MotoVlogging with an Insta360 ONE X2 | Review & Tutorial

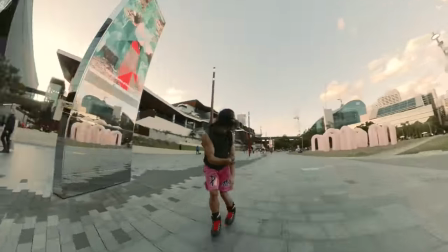0s
360 cameras have been out for some time now and although they produce some interesting effects and angles i honestly have never found them to be that appealing when it comes
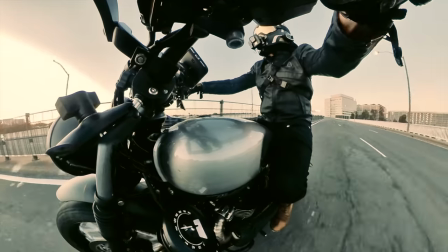8s
to capturing motorcycle rides i'm not into that whole warped riding vibe i feel disconnected confused and honestly a little nauseous seeing the camera
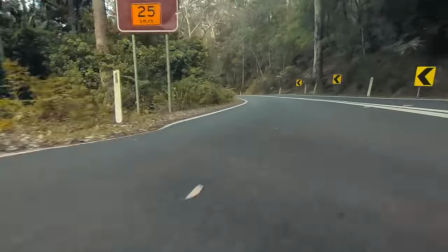17s
flip around everywhere i like to put the viewer in the seat of the rider i want the viewer to lean with
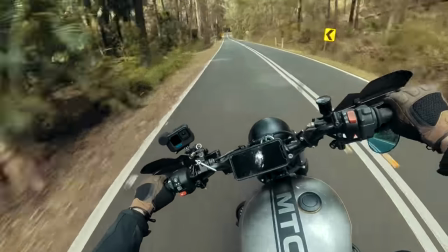23s
every corner i take i want non-riders to experience what it's like to ride a motorcycle.
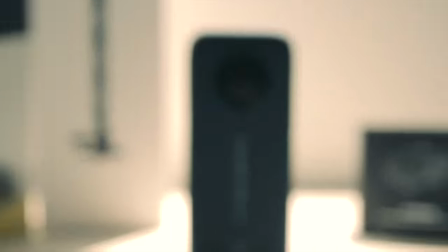30s
A little while ago Insta360 sent me out their 1x2 camera along with all the motorcycle gear with it.
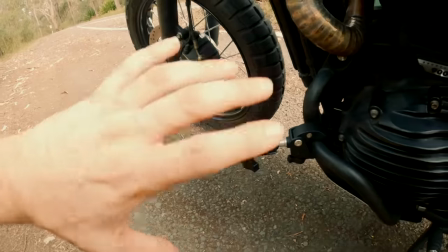36s
Since then I've taken it out on some test rides figuring out how it works and how I could possibly use it as a tool for my YouTube videos.
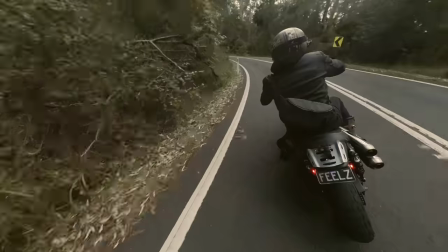43s
The concept of simply pointing the camera anywhere and having it capture a 360 degree bubble around the camera is strange and was hard to get my head around.
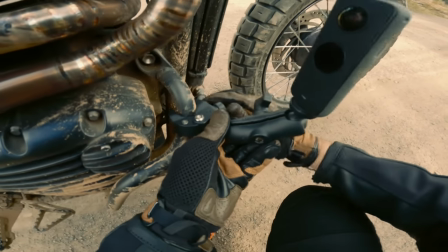51s
This is so strange and hard to get my head around. But once I familiarized myself with the camera and On the app,
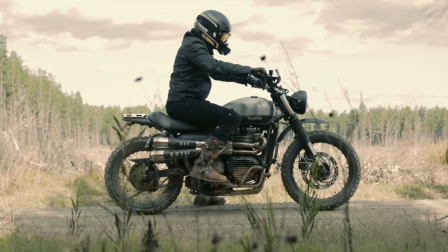57s
I set myself the challenge to create a cinematic writing experience filmed only on the Insta360 ONE X2. I published the video last week and you can check that video out right here. Okay, let's take a look at how I filmed this and also my thoughts and experiences with Insta360 so far and if it's worthwhile as a MotoVlogging camera.
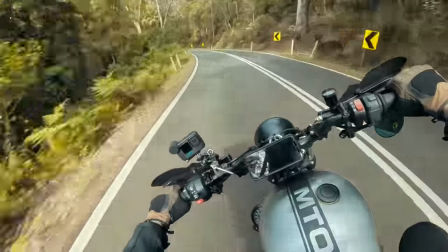77s
Angle 1. This is the base layer, the POV, point of view.
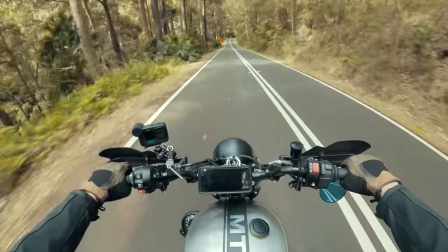83s
This was a good test in itself to see if you can actually motovlog with the One X2. At first, I thought you couldn't.
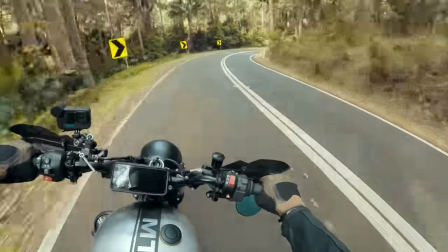90s
One thing that I discovered when editing the footage within the app is that I was getting no lean sensation, which bummed me out.
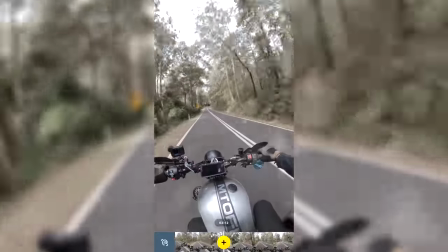97s
Also, having to make sure the view angle was pointing forward all the time within the app made me feel like it was a wasted step. With GoPro, all I need to do is hit record, export, and then you're good to go. Well, once I got home from this ride and a whole afternoon of shooting, I realized that there is a 150 degree field of view option.
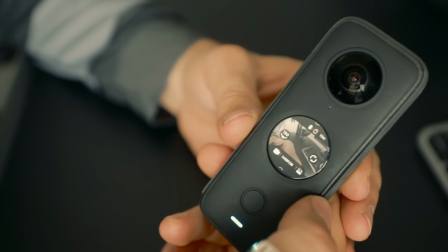114s
Damn it. This not only saves you memory, but also shoots the exact same way a normal GoPro does, which includes lean angle.
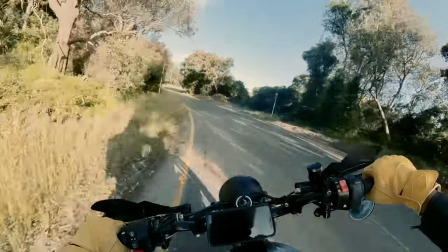121s
Just a normal wide field of view with no post editing required. Genius.
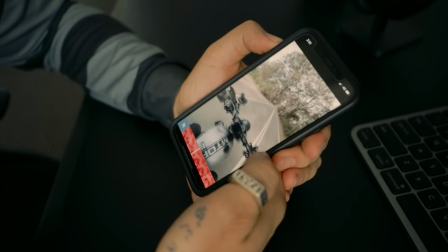126s
In saying this though, the benefit of shooting POV in 360 degree mode is that you can later format the aspect ratio to be suitable for iPhone,
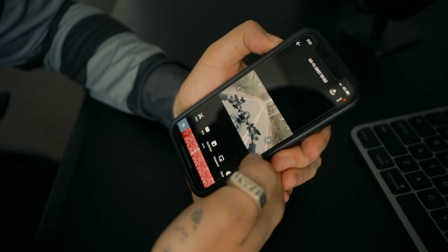135s
TikTok, Insta Reels, and Stories, which is 9x16, or YouTube, which is 16x9.
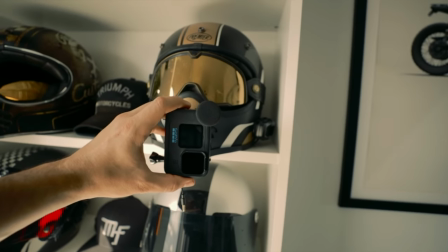141s
So usually I'd have to set up my GoPro like this if I wanted to get 9x16 for Instagram Reels or Stories or whatever.
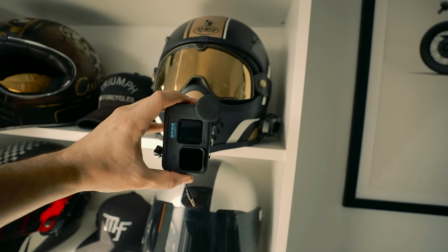148s
Sync up my audio and then go for a ride.
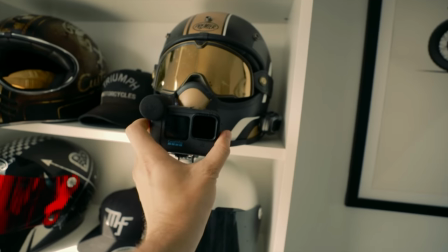151s
And then I'd have to come back and then flick it this way and do the exact same thing again, which is a bit of a pain and a time waster.
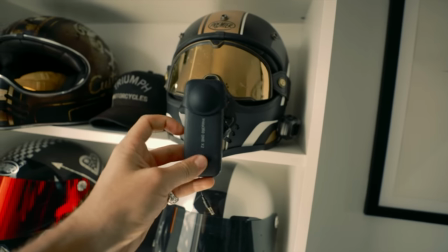158s
With the Insta360 with this mounted and on 360 mode all I have to do is hit record and then go
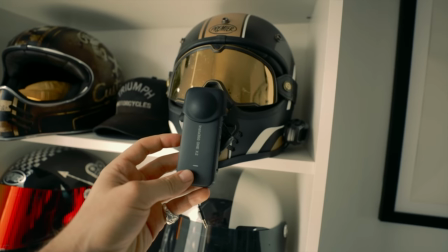164s
for a rip and then I can in post choose if I want it 9x16 or 16x9.
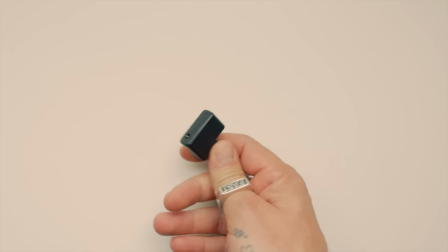171s
That is awesome. The Insta360 One X2 does have a mic adapter available.
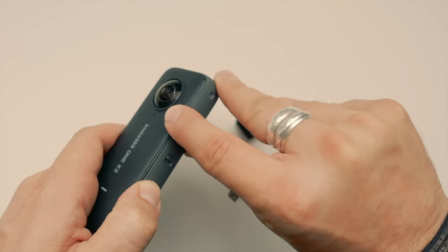177s
To fit it you need to remove the battery door by gently pulling the tab. Make sure you store this somewhere safe and connect the mic adapter.
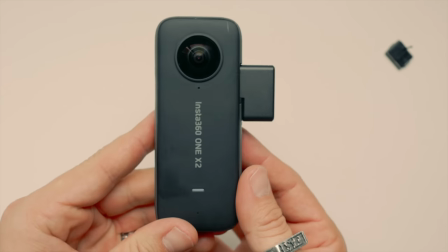185s
The adapter is very simple. It has a 3.5 millimeter mic input and a USB-C input so you can charge it at the same time.
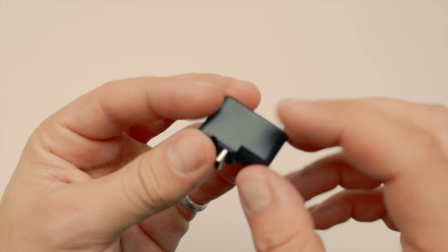192s
The adapter feels cheap, I won't lie. And obviously the Insta360 now is not waterproof.
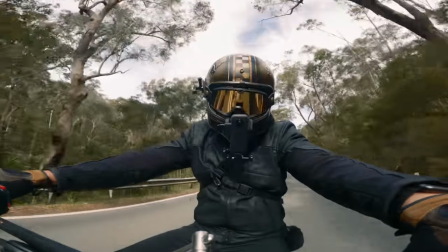199s
But in saying that, it works fine. So this is what the X2 sounds like with the internal mic.
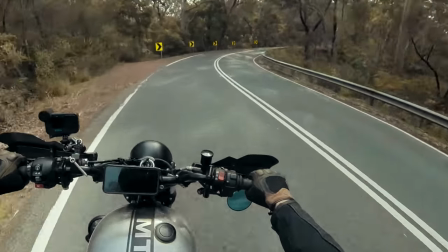205s So I'm using the purple panda mic, it's in my helmet. This is how it sounds. I'm assuming that it sound pretty much the same as how it sounds with the GoPro.
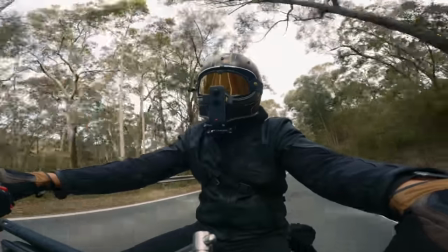214s We've got a bit of exhaust sound there as well, which is nice, but it should be pretty clear. You should be able to hear me pretty well.
So yes, you can absolutely 100% use this as your main motor vlogging camera.
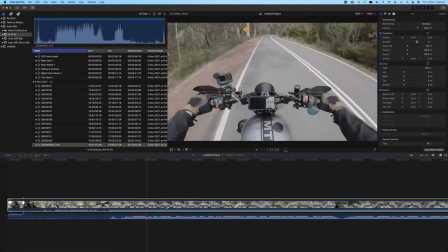226s
As I mentioned, this is the base layer which we'll build on later in post. Along with this, I capture my audio with an external audio device. If you're interested on how I pull audio for all my rides, make sure you check out this video right here.
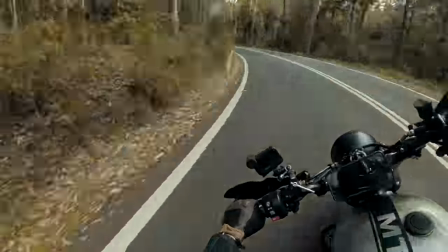236s
Now go for a rip through your favorite section of road, just be mindful that it shouldn't be too long because we'll be riding the same piece of road
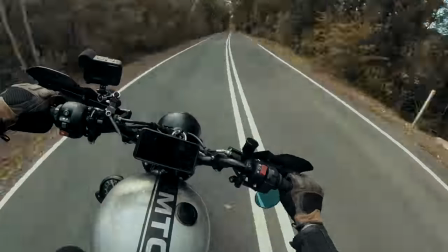243s
multiple times and time flies when you're doing this stuff that's it for angle one you can just use that you can use that and just post it wherever you want make a video happy days but for the multi-angled video that's our foundation so let's see what we have to do
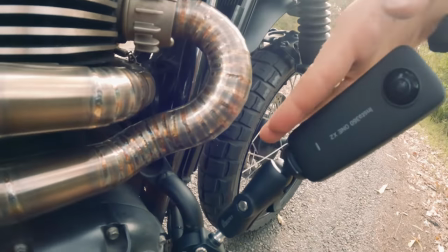256s
next now it's up to you where or how you mount your camera for the extra angles I'm Bebba Fett
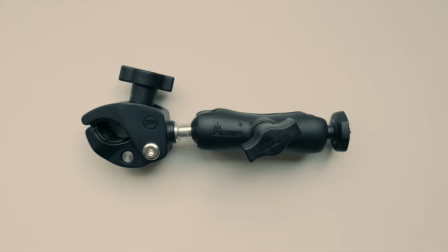265s
Hey, I'm Bebba Fett. The adapters I used were the clamp, which is very much like a RAM ball mount, the invisible selfie stick and this extension.
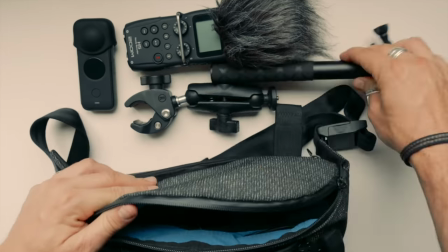274s
That's it. And it all fit in my little alpaca pack so nicely. For the front wheel angle, I mounted it down low with only the RAM mount.
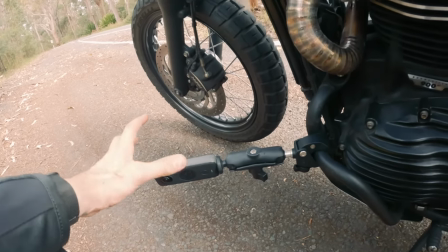282s
The Insta360 records in a full on bubble.
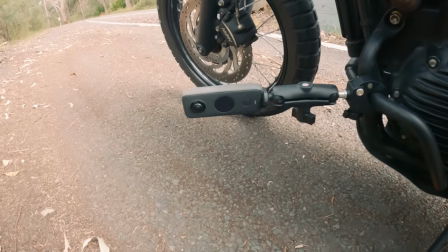285s
So just imagine there's a bubble going around everything here. and I've made sure that I've faced the cameras in the most important part which
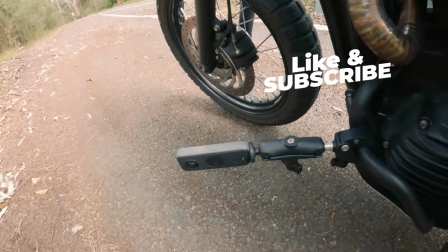294s
is the front tire that's the angle I want to get so the stitching line is here up obviously 180 here and then 180 on the other side so I
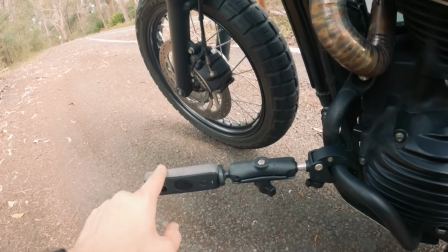303s
just want to make sure that the stitching line isn't going to be with the tire so I'm facing the one of the cameras in that direction let's see how that goes
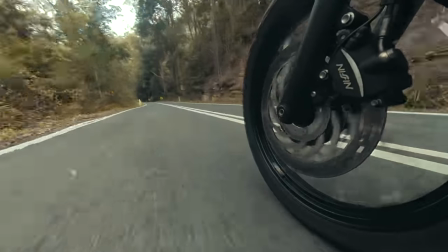310s
and the beauty about 360 degrees is that there are multiple angles that you can use from that one angle let me show
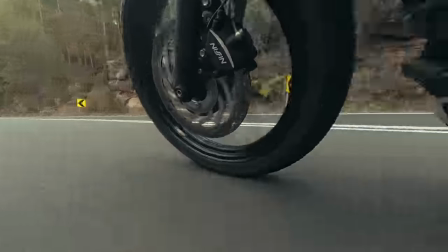316s
you here's that front tire angle I was going for sweet we got it but now we can look behind and there is my shifting view we
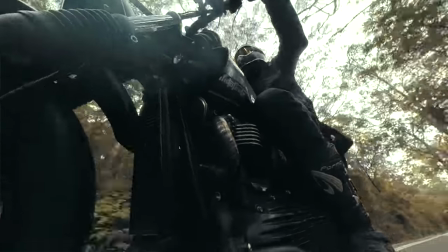323s
can also point it back up at me off to the side see the world passes by or off to the left without any wheeling frame which makes
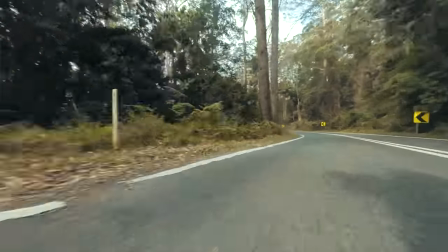330s
it feel like we're cruising through these twisties little hot tip for you guys the lower you mount the camera the faster
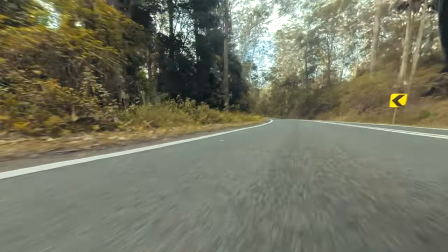336s
it feels like you're going got all that road just on flying through but just be mindful If you lean, that thing is just going to go and grind on the damn road. So be careful of that.
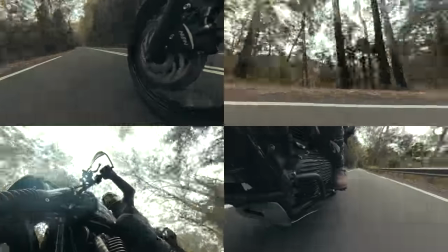347s
So from one mounting position, we now have four different angles to work with. Talk about time efficiency, baby.
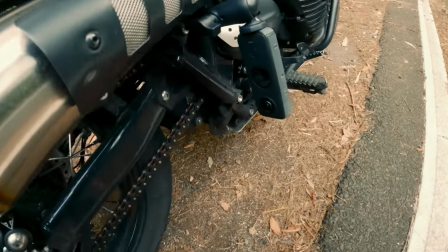353s
That's damn efficient. The next angle I used was the pointing back angle.
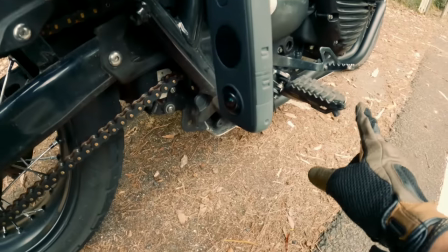357s
So we're going to capture the rear tire here as well as my foot and hopefully some sparks from here.
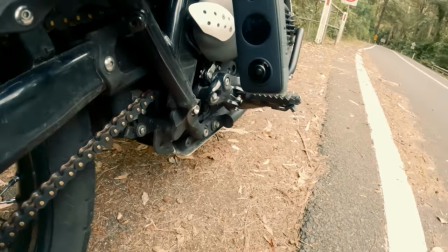364s
We're going to get some sick sparks from here. Hopefully we get that. And obviously I don't want it too low so that when I do scrape here, it hits here so it's up a little bit higher.
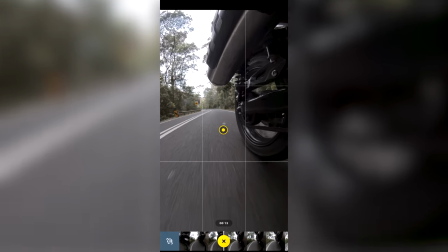374s
As I mentioned at the start of the video I don't like the whole fisheye warped vibe so as soon as I'm about to set my camera position I like to make the field of view linear.
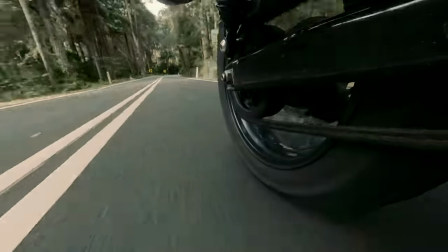382s
This squares off and removes any fisheye effect making it look like the footage is coming from a standard camera. Just your basic normal camera no crazy warpage going on just that.
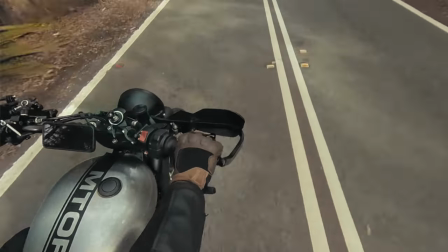394s
Now the only downside to this which some of you brought up in last week's video was the lack of quality.
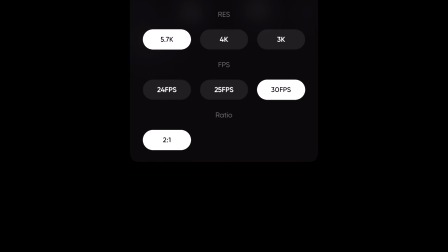399s
The Insta360 ONE X2 shoots up 5.7K when in 360
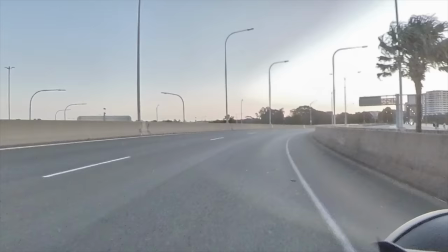404s
degree mode and the more you crop and zoom in on the footage the worse the quality gets.
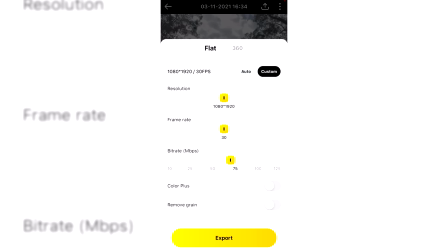408s
Also you can only export at 1080p due to the 5.7K resolution being applied to the entirety of the 360 degree angle not just the window you're exporting.
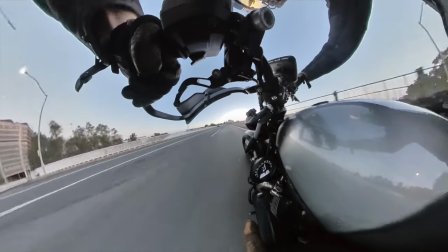420s
If anyone finds a workaround on this please let me know link me to anything you have. I tried having a look lots of forums everyone was saying that there's no way of doing it unless you spend like another two hours processing it all or something like that i just want a quick workaround i want a quick like export at 4k option that'd be cool the only other way i
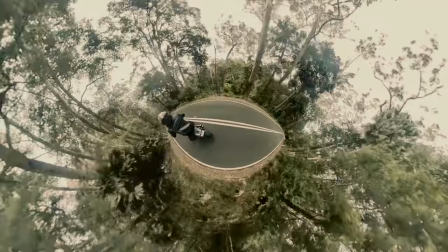438s
could think about a solution for this is to export it as a fisheye just don't go linear i guess that's the better way to do it the quality over you know linear vibes but i gave it a shot i gave it my best shot for the next couple of angles i use the
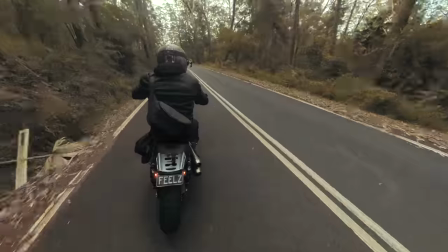453s
ram ball mount and the invisible selfie stick which by the way works
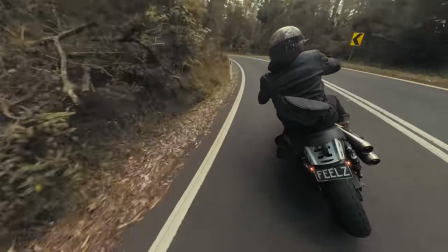458s
incredibly i don't know how they do it it just disappears we're getting the pretty whack territory